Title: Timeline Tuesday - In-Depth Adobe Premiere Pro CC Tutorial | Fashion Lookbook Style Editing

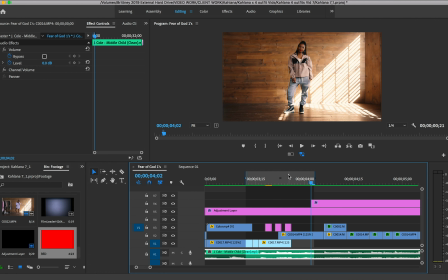Yay, we're almost done. And so with this outfit, I really just kind of like
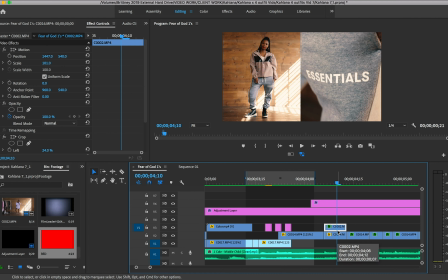wanted to kind of slow down the effects and just kind of like bring you back. So for this one, all I did was I duplicated the, actually I have 2 different clips. One is the clip of her full outfit, which I positioned over to the
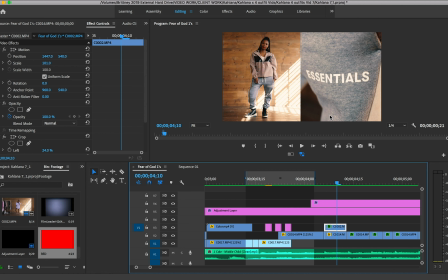left, and then I put a b-roll of, because like I said, we always get b-roll of like the different designer logos and the shoes and, you know, things like that. And so I put that on the right hand side, and I just cropped it.
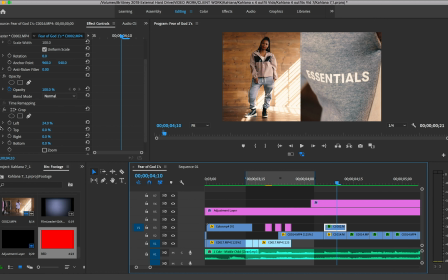I cropped it to 24 so that you could, I mean, I cropped it so that you could see her outfit on the left.
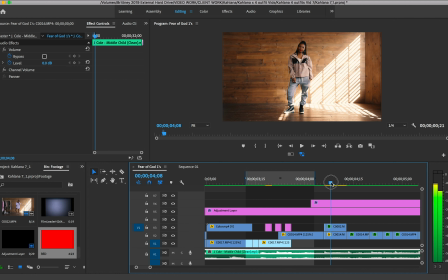And I just center cropped it. And so now you see both. So it just kind of cuts and just shows that.
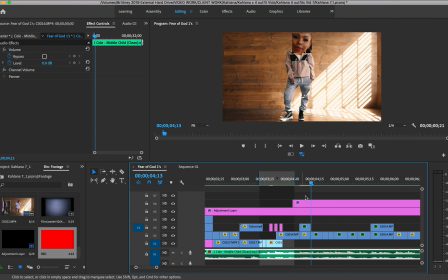So that's a super simple effect. Next, this is a pretty cool effect that I used. This was my second time using this effect. But all I did was to the original clip, I added magnify.
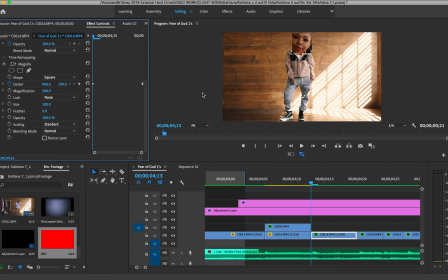And this one can go. So I added magnify, and then basically I did it as a square. You can do it as a circle. I did it as a square. And guys, this is all in 4K. I just choose to edit on a fourth, because if you edit on a full, sometimes it can slow down your computer.
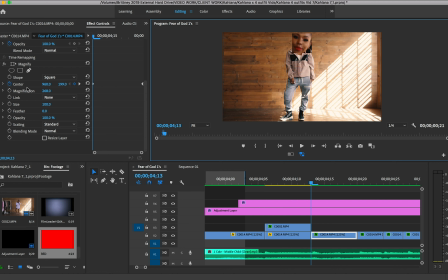So yeah, I just basically started the center off at the top of her head, and as you go down to the clip, it just focuses on, go all the way down to her shoe.
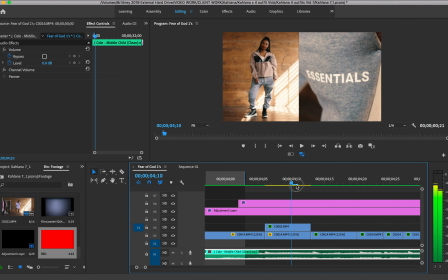And that's really all I did.
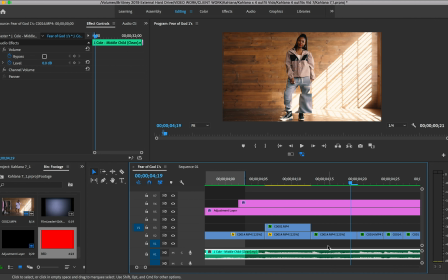So that was pretty cool. Super simple. It's in Premiere. It's called Magnify. You can start the center wherever you want, and it basically just kind of focuses and highlights whatever you wanted to highlight.
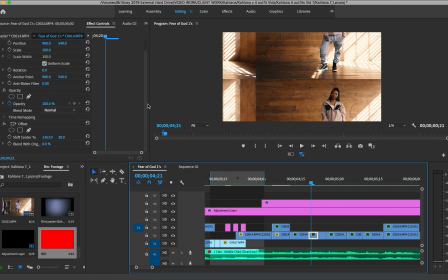The next effect was at the original clip, I put offset. So originally it's like that. And then I basically played with the offset, moved it over. Again, this is only like a couple of frames. It's about 4 frames. So even though you feel like it doesn't do anything, and it looks weird,
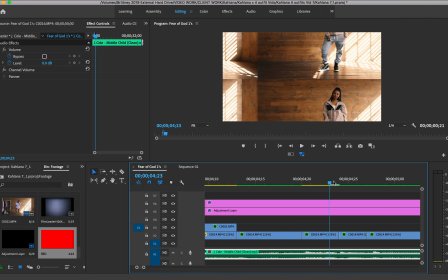when you add it all together as a full cut, you'll see why everything makes sense. So don't focus on just like the look right now. Just focus on the fact that it's going to go from this clip to this clip to this clip to this clip, right?
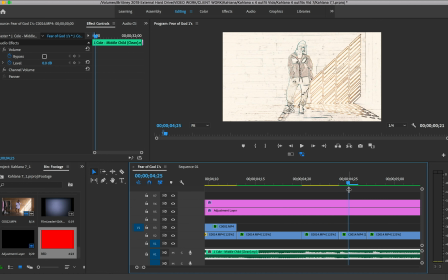So in its entirety, it becomes like a banging hit. But by itself, you're like, well, that doesn't make sense. Why did you do that? This clip, all I did was I went to Fine Edges. And like I said, it's all in Premiere. So I just typed in Fine Edges.
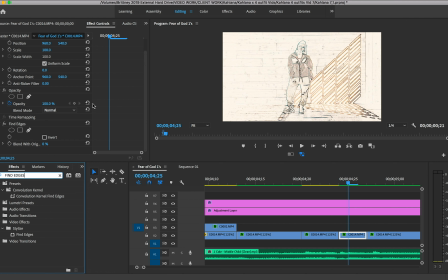And I just put it on there. I didn't do anything with it. I just put it on there, and it created this look. So without it, that's the original clip. With it, it created this look. It's only about 3 frames, so it goes really fast.
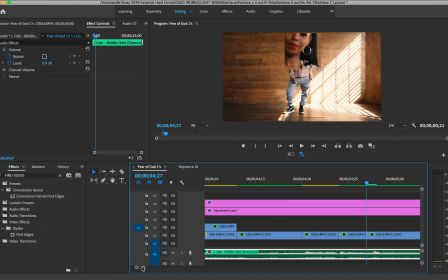So it creates an effect. And then the next one, I came back and did the same thing with magnify. I made it a lot bigger, so it covers her full body. And then, of course, I did the paint effect, which is one of my other favorite effects.
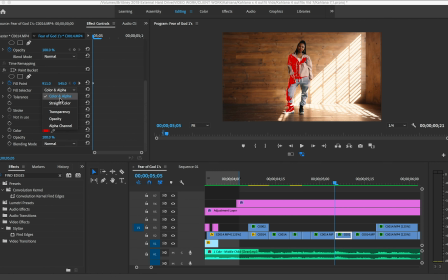So I did that, and I did color and alpha. If you want, you can kind of play with it. But I did color and alpha. And then you can stroke it if you want, to where it kind of looks like a stroke. Like, you know how people do those strokes where they outline the person, or they like write words onto the video?
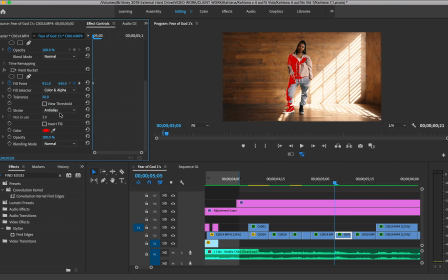You can do it that way if you want. But I just kind of wanted to like fill up her body in a sense a little bit. So it just kind of adds a little motion to it. And I have a tutorial as well on my YouTube about how I play around with this effect. And then I did that for a while.
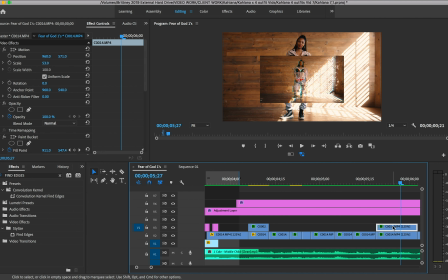And then I did the same thing, and I just duplicated the clip. scaled it down so you and added the glitch effect, which if you go to the beginning of the video, you see I added the glitch effect. So I've already used that. I've already used the paint tool. So I'm kind of just reusing these things in different ways.
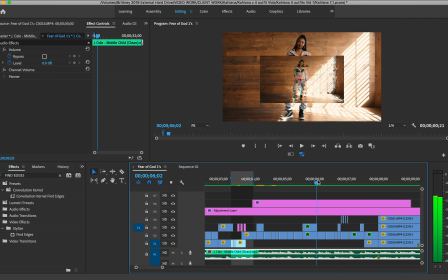So now when you watch the full thing of what we've done so far, we'll go.
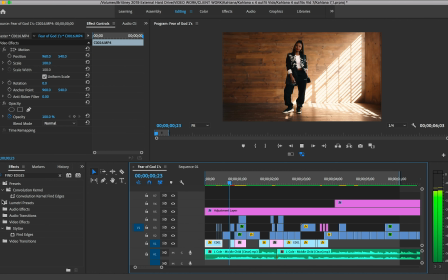You can count me out.